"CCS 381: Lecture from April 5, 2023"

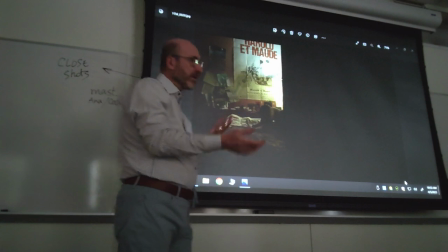(23:13)
And of course, the bedroom itself is being used, since this is the initial premise, the setup of the story,
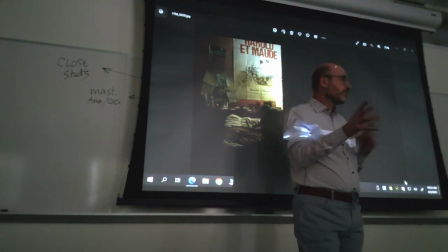(23:21)
to tell the story of the character with props and everything
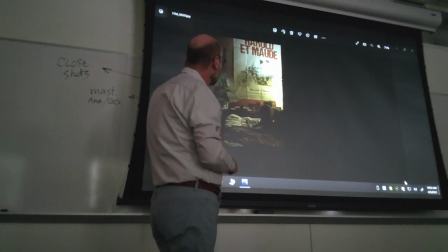(23:27)
in here is significant let me move a few
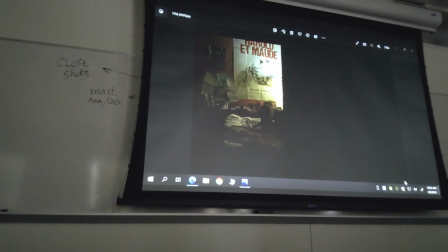(23:32)
frames ahead to show you this is
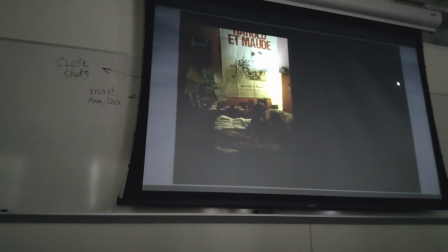(23:37)
one second per frame entering the room picking
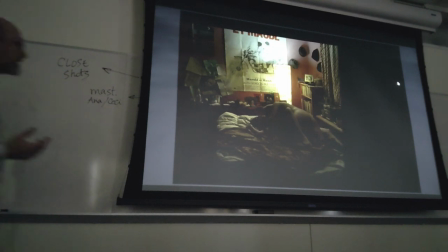(23:42)
inside and looking at them and as I said there are a lot of props elements
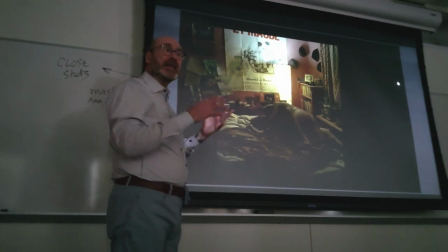(23:49)
around the room that indicate what the character is about what is the profile of the character and so you find prominently a picture a black and white picture of
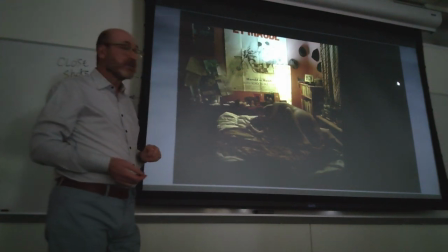(24:04)
Colombian writer Gabriel Garcia Marquez right indicative of a
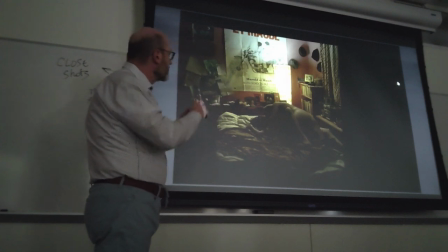(24:12)
movement signs of change in South American
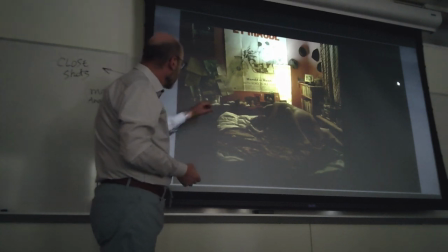(24:20)
culture you find of course on the nightstand objects indicative of a teenage life you find a beer bottle you find even if you don't see clearly here an ashtray full of smoked cigarettes
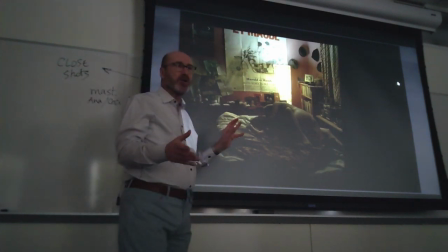(24:35)
and possibly joints you find various lotions and you understand the purpose of that
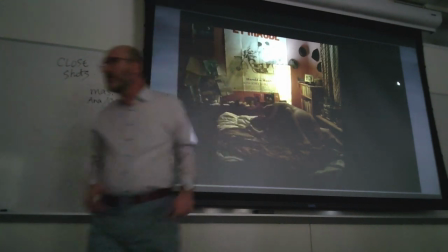(24:42)
related to sex, and you find a poster, the poster of a film.
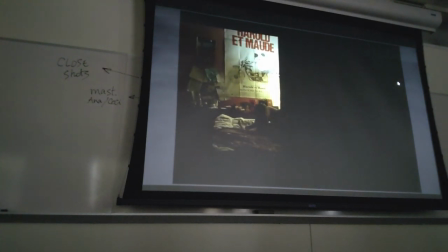(24:48)
Let me show you here. And from the very beginning, you can read the title.
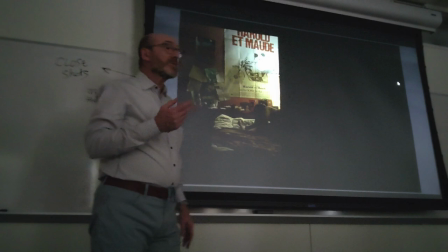(24:56)
Harold and Maud was an American film from 1971,
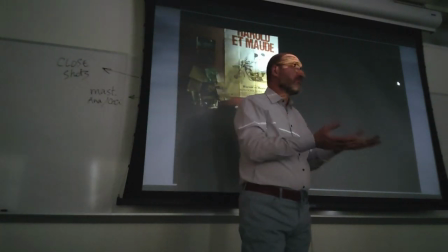(25:00)
where a young character in his early 20s,
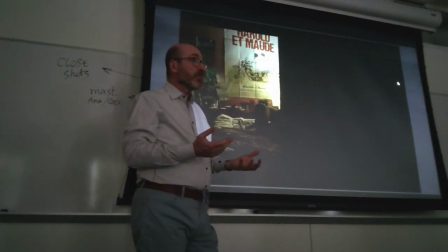(25:06)
develops a friendship that blossoms into a romance,
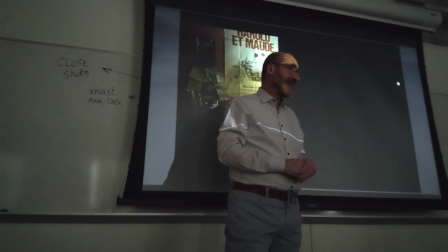(25:11)
into a relationship with an older woman who is 79. So why place this poster here? Because it anticipates the development of the story where Tenoch will have sex with Louisa.
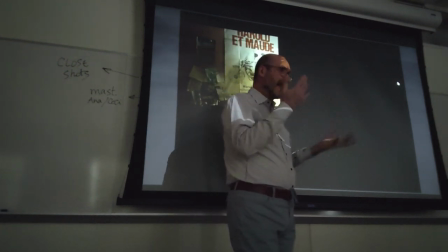(25:26)
Of course, Louisa is not as old as 79, but that's the idea that you have a much younger and an older character
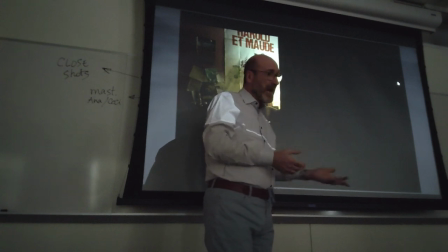(25:33)
and more immature man and a more mature woman, right?
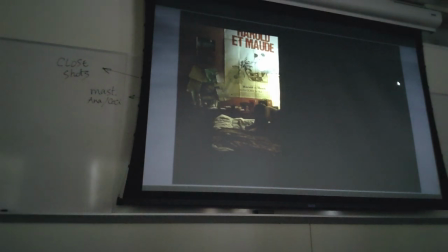(25:39)
So this is not randomly picked and placed on the wall.
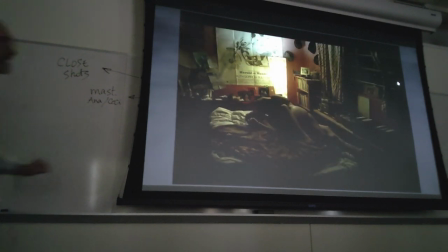(25:47)
And then, of course, you see these things. I don't know if you guys recognize this.
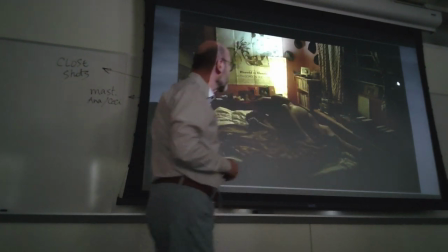(25:51)
They're called books, right? People before the year 2000 and before cell phones actually had book collections
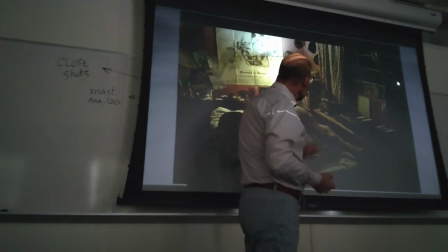(26:00)
and of course you have also a stereo and you have music you have
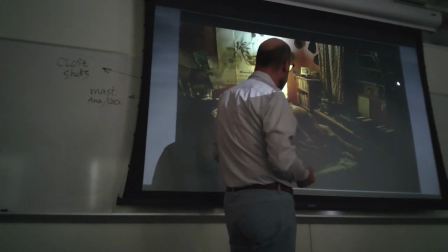(26:07)
a variety of portraits and pictures everywhere okay so this is
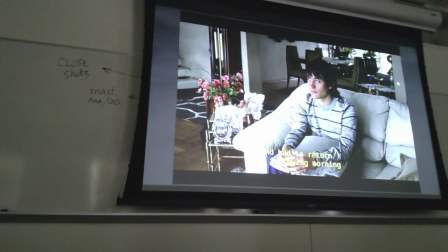(26:13)
to not private world that were introduced to but then when we see Julio we see him
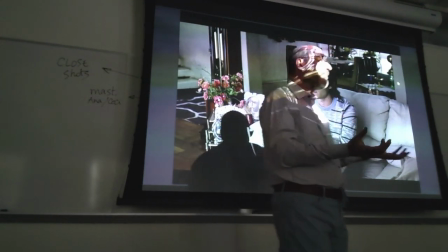(26:20)
in the living room which is essentially a public space and How do you see that?
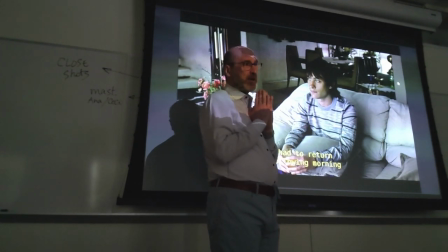(26:26)
Not only because of his demeanor, right? Usually you don't see Julio like that.
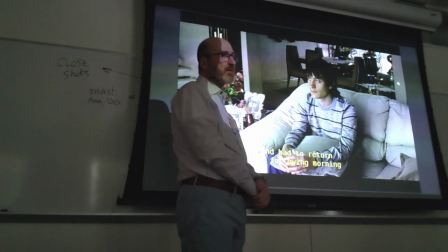(26:31)
It's more animated, but in here he has to play the part of the obedient, conformant, obedient teenager conforming to the rules. and the negation of sex
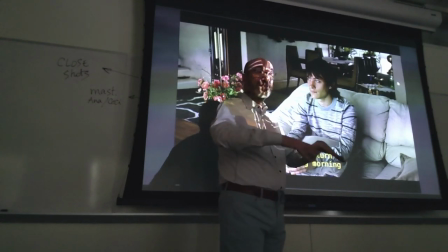(26:44)
from this space is indicated by the fact that he has a pillow over his lap,
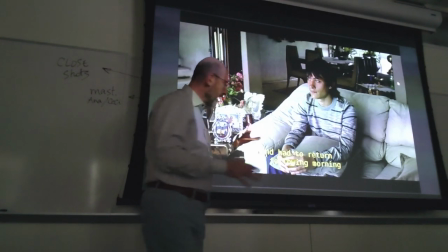(26:50)
right? No sex at all in this area, and once you widen this,
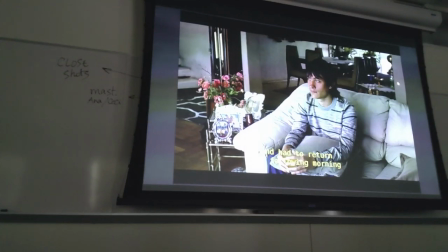(26:55)
because of course this is a public space, so you expect to find wider shots,
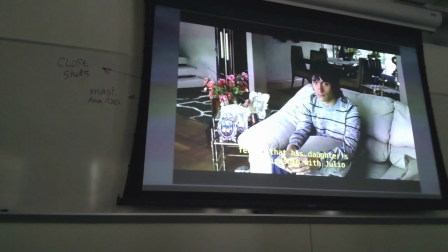(27:00)
soon enough the shot becomes wider after you've gotten
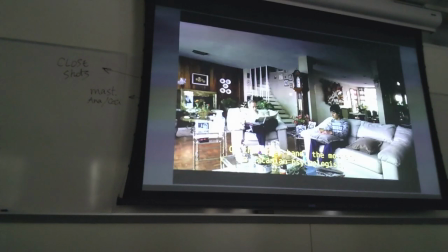(27:06)
enough of the main character while you're listening to the narrating voice,
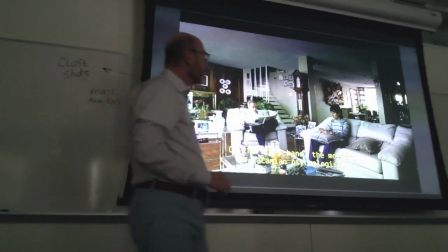(27:11)
And then you have this kind of white shot, and look how wide,
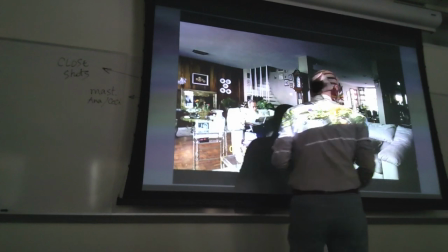(27:15)
from this side of the room all the way to the end of the dining room, right?
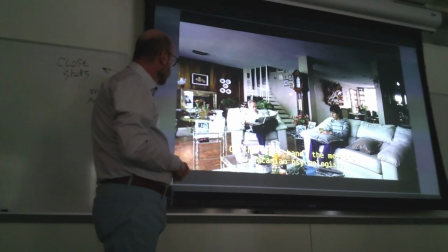(27:20)
With Cesse's father reading the newspaper, and again,
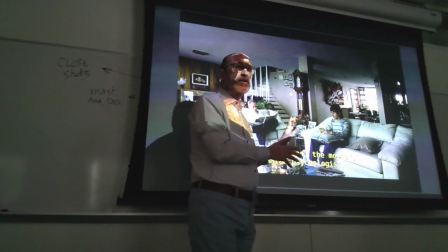(27:26)
objects indicating that this is a wealthy bourgeois family. okay
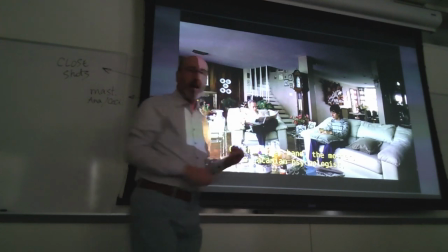(27:31)
so wide shot public space and
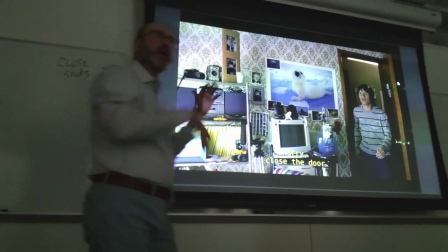(27:38)
then you know that later on I'm skipping frames later on in the sequence with the
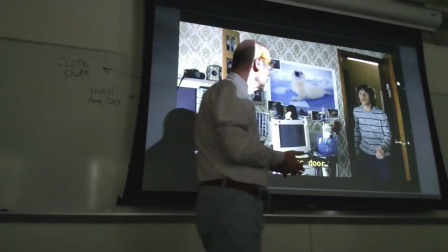(27:46)
excuse of helping her find the passport Ceci gets Julio into her bedroom and they
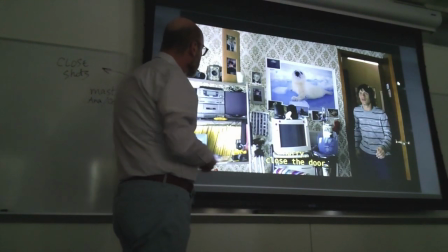(27:54)
also engage in sex once again you find the elements that are supposed to simply in a very
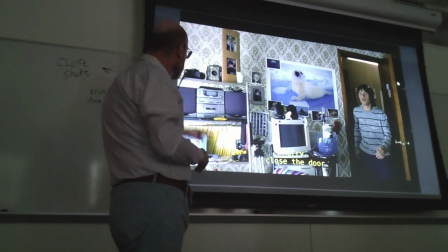(28:02)
stereotypical way characterize a teenager again music the stereos were very common
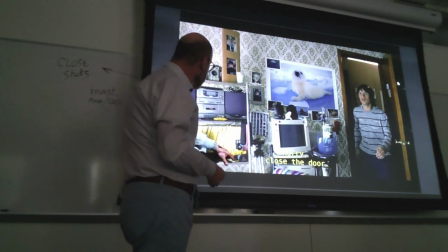(28:10)
before digital devices you find two cameras you find a personal
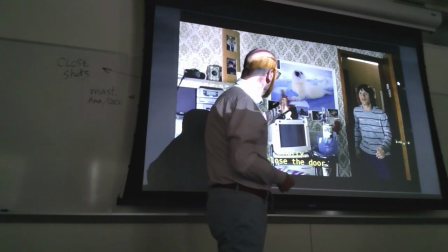(28:18)
computer from the 1990s you find pictures of various animals and you find some
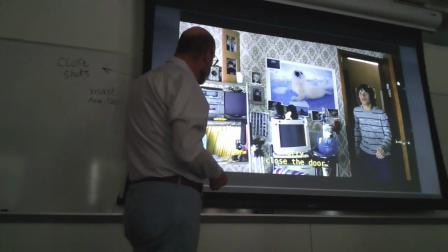(28:26)
pictures that are not personal pictures, this is not, probably this is not,
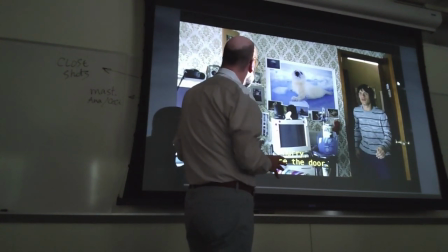(28:32)
this may not be a personal picture, but I haven't been able to identify them to see if they come from films.
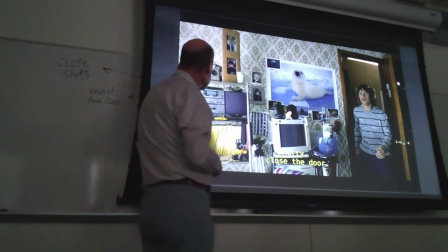(28:41)
If you have any suggestions let me know.
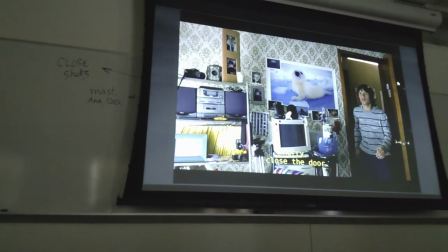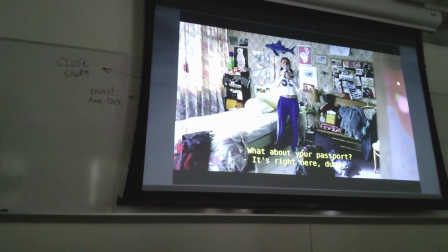(28:48)
And even with this shot you see more of the bedroom,
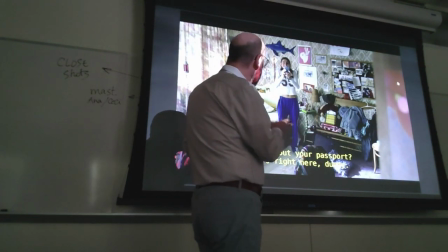(28:54)
and in this case it takes a while to see a closer shot of the two having sex because this sexual scene is even less intimate than the other.
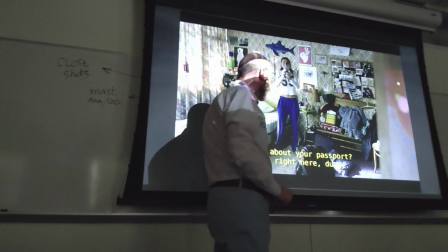(29:07)
Just says insisting let's have sex before we go to the airport so we're fine
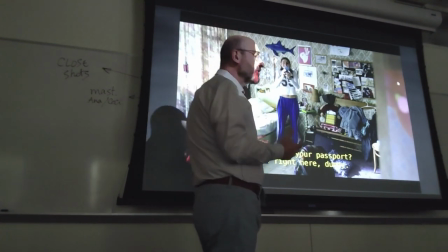(29:11)
with that or so that she can
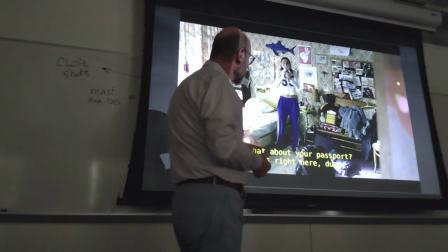(29:16)
have no regrets when you know she's going to Italy when she engage
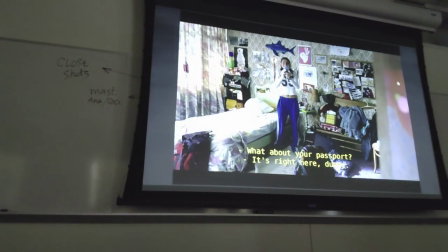(29:21)
in sexual activities with other people during her trip,
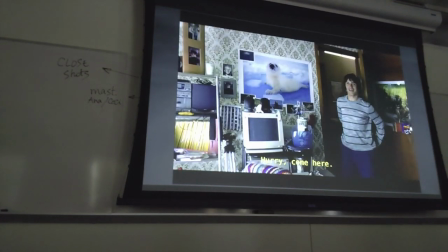(29:26)
OK?
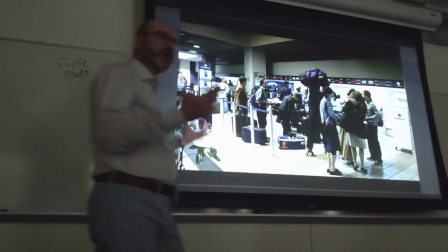(29:29)
Now we have another public space, of course, the airport. Ceci and Anna are living.
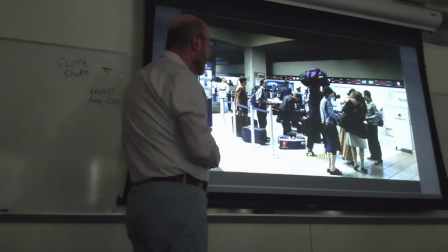(29:35)
And again, you have quite a wide shot with people coming and going.
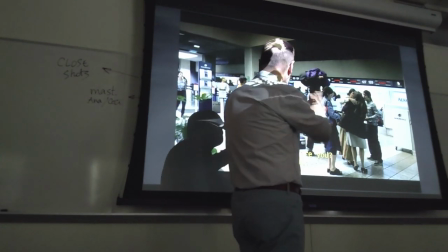(29:41)
They're lost in this social space, right? You struggle finding where Julio and Tanakh are.
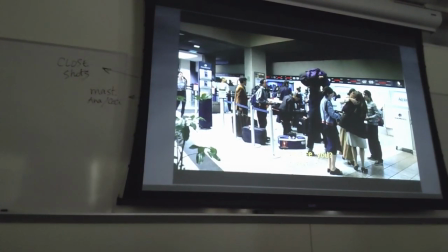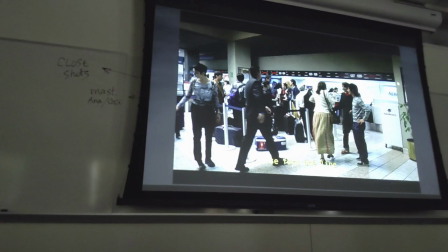(29:54)
See people coming and going. in and you see though that even though
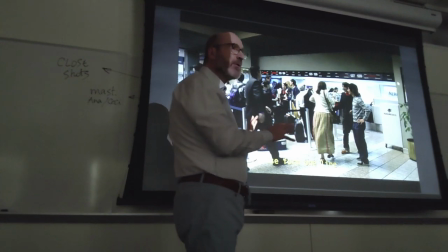(30:00)
they could have simply put the camera on a tripod there are a lot of scenes where the
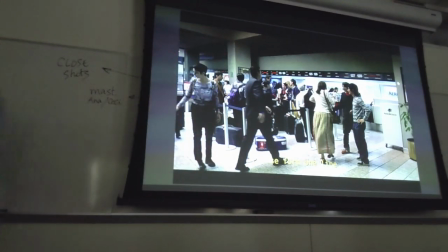(30:06)
camera is unheld and this is one of them you see how the virus frames show
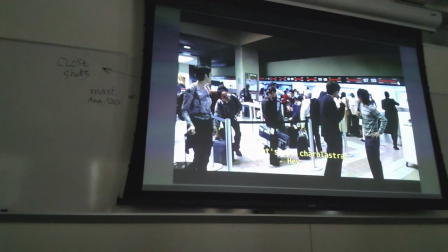(30:12)
movement and then closing on them because even
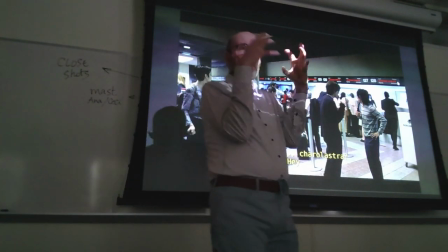(30:18)
in a public space you can through the friendship close up right
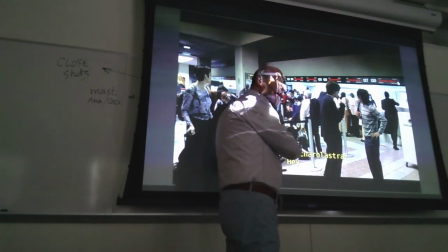(30:23)
because both here at the airport and then at the wedding even though
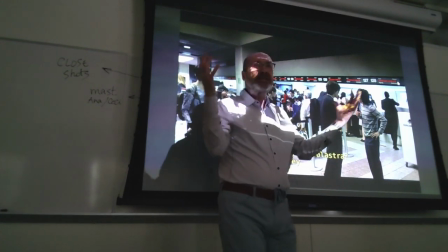(30:29)
tenotch and Julio are in a public space through their relationship they isolate
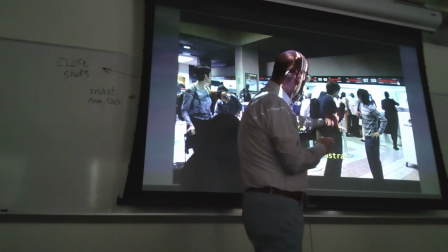(30:34)
yourself themselves from the rest of the world which is what they try to do in here
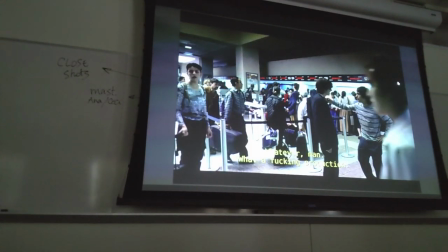(30:40)
and the zoom in on them signifies that right and you see closer and closer to
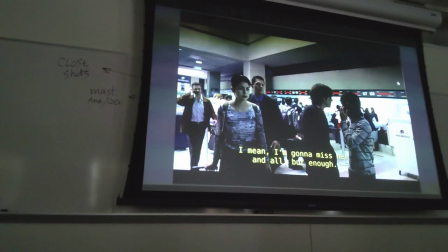(30:47)
them and of course notice how close they are to each other and compare the physical proximity of Julio and the not with their fake intimacy with their girlfriends
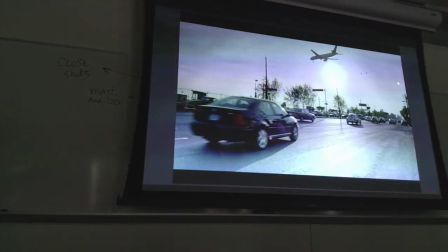(31:01)
and now of course you have a beautiful continuity element
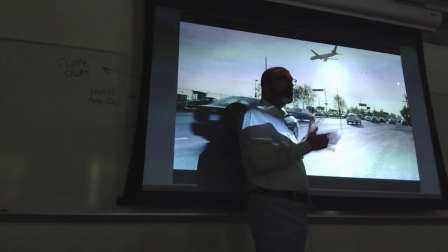(31:08)
the plane in the shot because they're on the road but on the road outside of the airport.
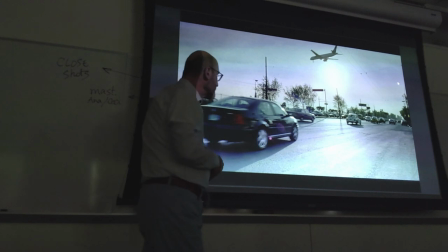(31:14)
So you know that this is after Anna and Ceci have left. You don't see them yet.
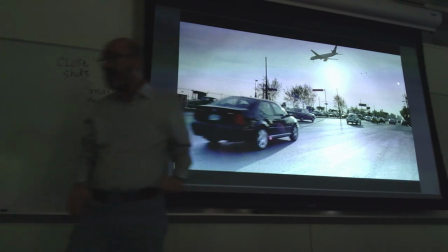(31:20)
You see a very wide shot because the road is a public space, but the inside of the car can be a very private space.